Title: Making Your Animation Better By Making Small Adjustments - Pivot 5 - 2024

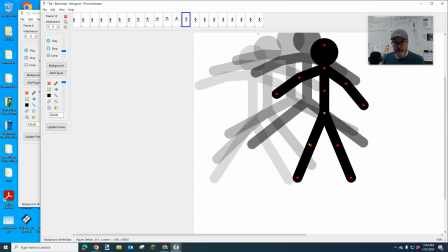[8:02]
And then I'm going to have it come down smaller until it's almost where he lands right there.
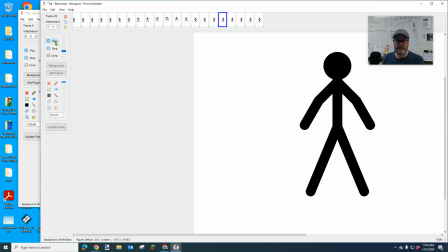[8:11]
Okay. I'm going to hit play and watch that. Okay.
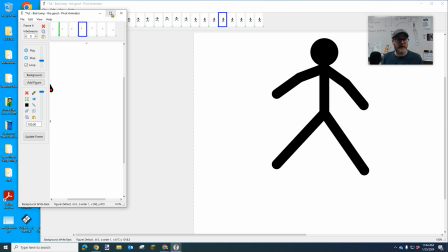[8:16]
So my animation went from this. Let's look at it.
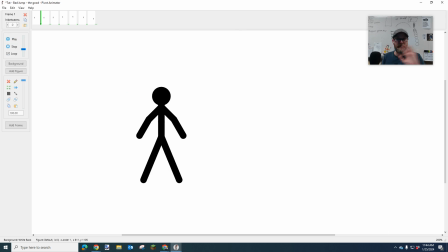[8:24]
Where it's a pretty just pure spastic whatever to this,
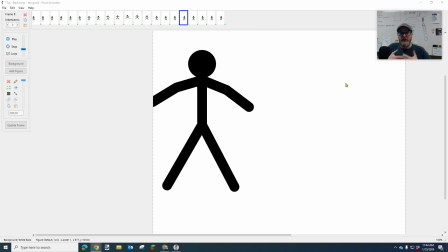[8:30]
which is starting to have a little personality, a little something happening. And everyone's going to do this and move things a little differently.
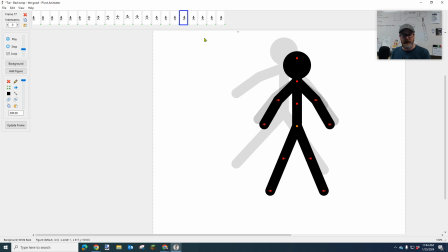[8:39]
But those are ways. Now, let's say that I want more. Let's say that there's not enough, or I skipped a space, or I want to add something.
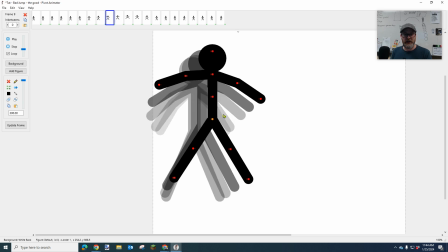[8:46]
You can actually add in a frame too. Like let's say from here to here, it felt like the jump was too much.
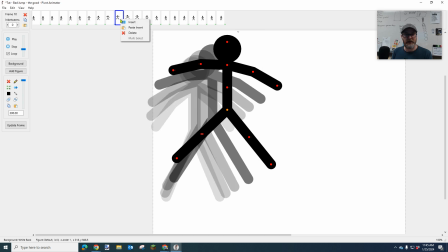[8:53]
I can go back to this frame and I can right click here and say insert. And what it does is it inserts an exact copy.
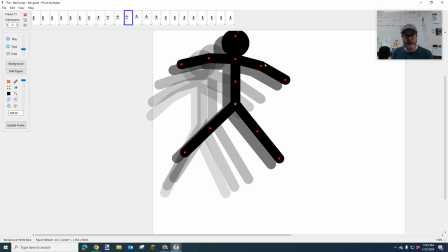[8:59]
Then I can move it just a little bit more if I want. Maybe make a little adjustment to the hands and legs.
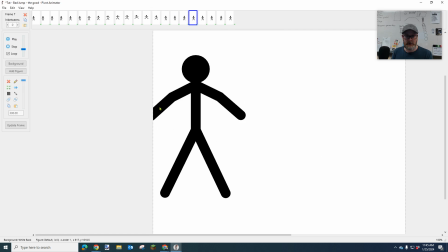[9:08]
Now hit play. So I actually inserted a frame.
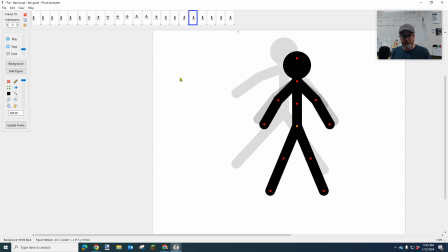[9:14]
And then the last thing I'm going to show you, if your the poses that you made for your character are all good,
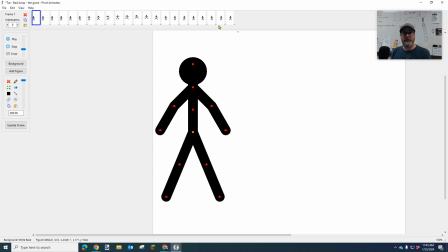[9:19]
the way to really do something that makes you look impressive is to highlight all these frames. I'm going to hold shift and click here.
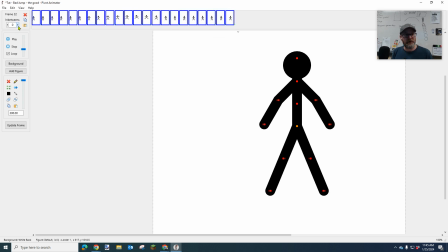[9:24]
And then I'm going to click on in-betweens. I'm going to just do 2 in-betweens. Now watch what happens when you do in-betweens. Did I do it? I don't think I actually did it. Yes, you have to click on one of these frames.
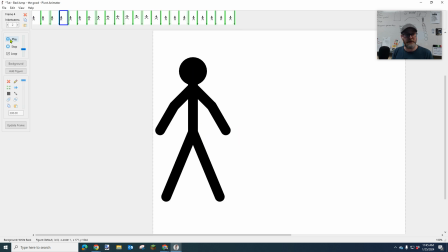[9:38]
It says, do you want to set all the frames to in-between value? Yes. Now let's hit play. It should be slower. Now, do you see how it's kind of like smooth?
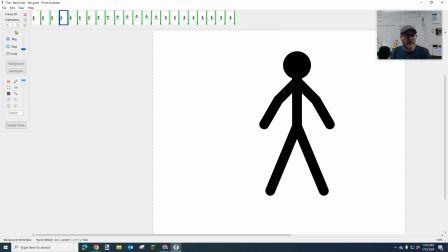[9:46]
What it's doing is it's drawing 2 pictures between each of my pictures. So between each of these pictures, it is drawing 2 more that are just a little bit closer.
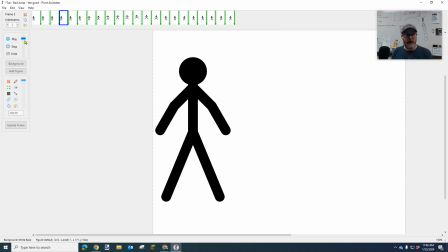[9:54]
Now I'm going to crank my speed up and hit play. And that all of a sudden smooths out a lot of my jump.
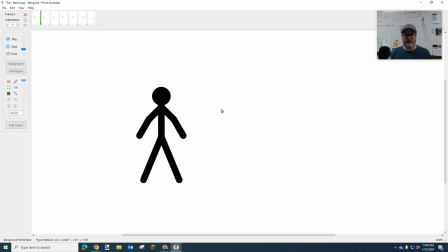[10:03]
Now let's go back and look at the first animation versus what I just got, which is here.
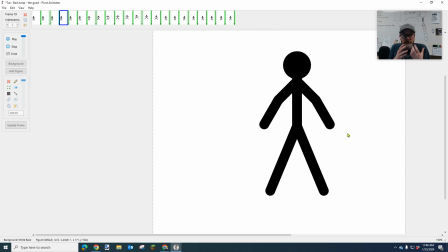[10:10]
Much more interesting to look at, right? Much smoother. This is what I would like you to take and apply to all your animations.
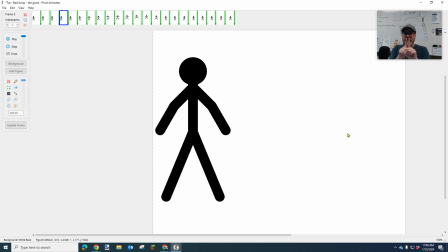[10:18]
One, easing, which means you always
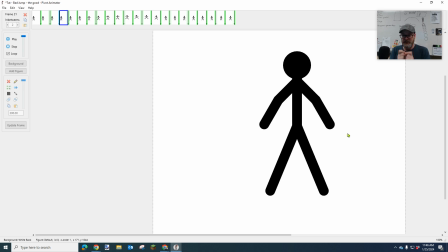[10:23]
don't move the exact same distance, one, unless it's a robot, okay? Two, move a little farther each time, whether it's your hands or your body.
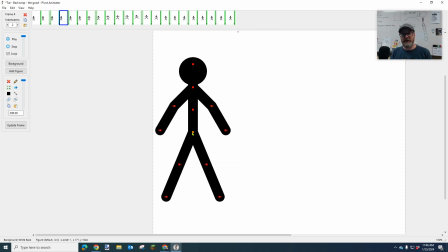[10:34]
And also, if I can emphasize this, the orange dot, when you're in the air, every single time that orange dot needs to move.
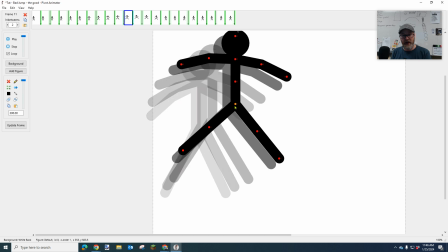[10:40]
Every single time. If it freezes and it doesn't move at all, you need to like delete that frame and fix it.
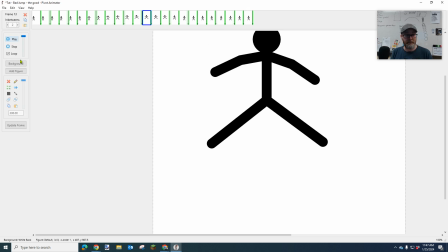[10:49]
So like if I went like this, right click, insert, I'm gonna hit play. See how sort of like there's that glitch right there?
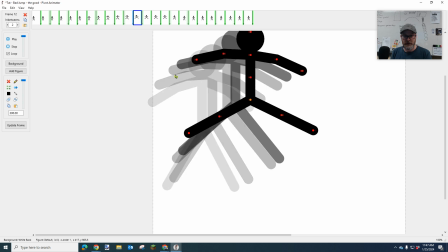[10:57]
And I'm like, oh, I see a glitch. Why am I seeing a glitch? It's because I didn't delete that frame.
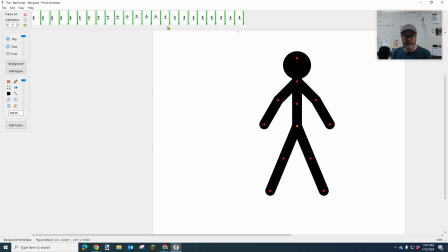[11:03]
So I'm gonna delete it. Yeah. Let's go back. I'm using those greater than and less than signs.
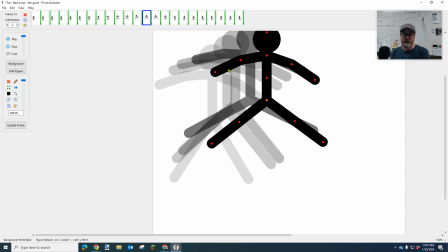[11:09]
Oh, there it is again. It's stayed there for 2 frames. When I'm using my forward and backwards, my greater than and less than, it's not changing.
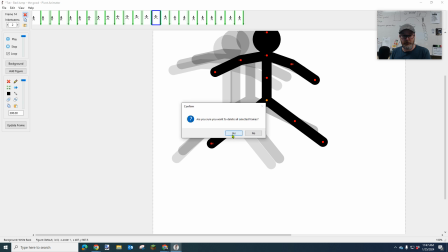[11:16]
So I'm gonna delete another one of those to fix it. So that's how you delete and change and move.
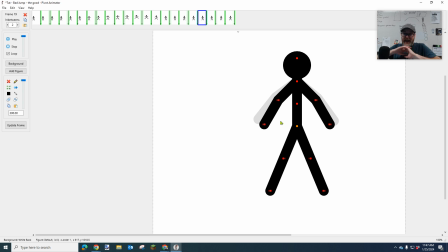[11:22]
Okay. This applies to anything you're moving: a basketball, football, shooting a laser, firing an arrow, having a character hit another character, having a character do a backflip. Think about what it would actually look like, but use small motions to start a motion, and then any action,
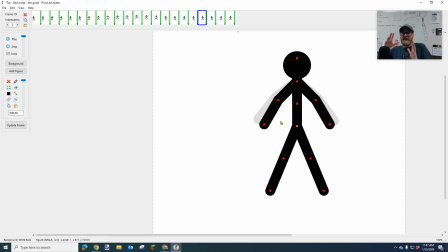[11:39]
small movements, and then as it gets faster, bigger and spread out more. I hope that's helpful. I hope this is going to improve your animating, and have a great day. Maybe if I can find the stop button. Where is it? I don't know where it is.
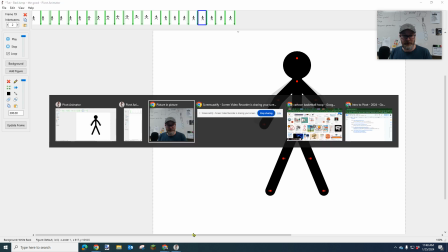[11:57]
There it is. Bye.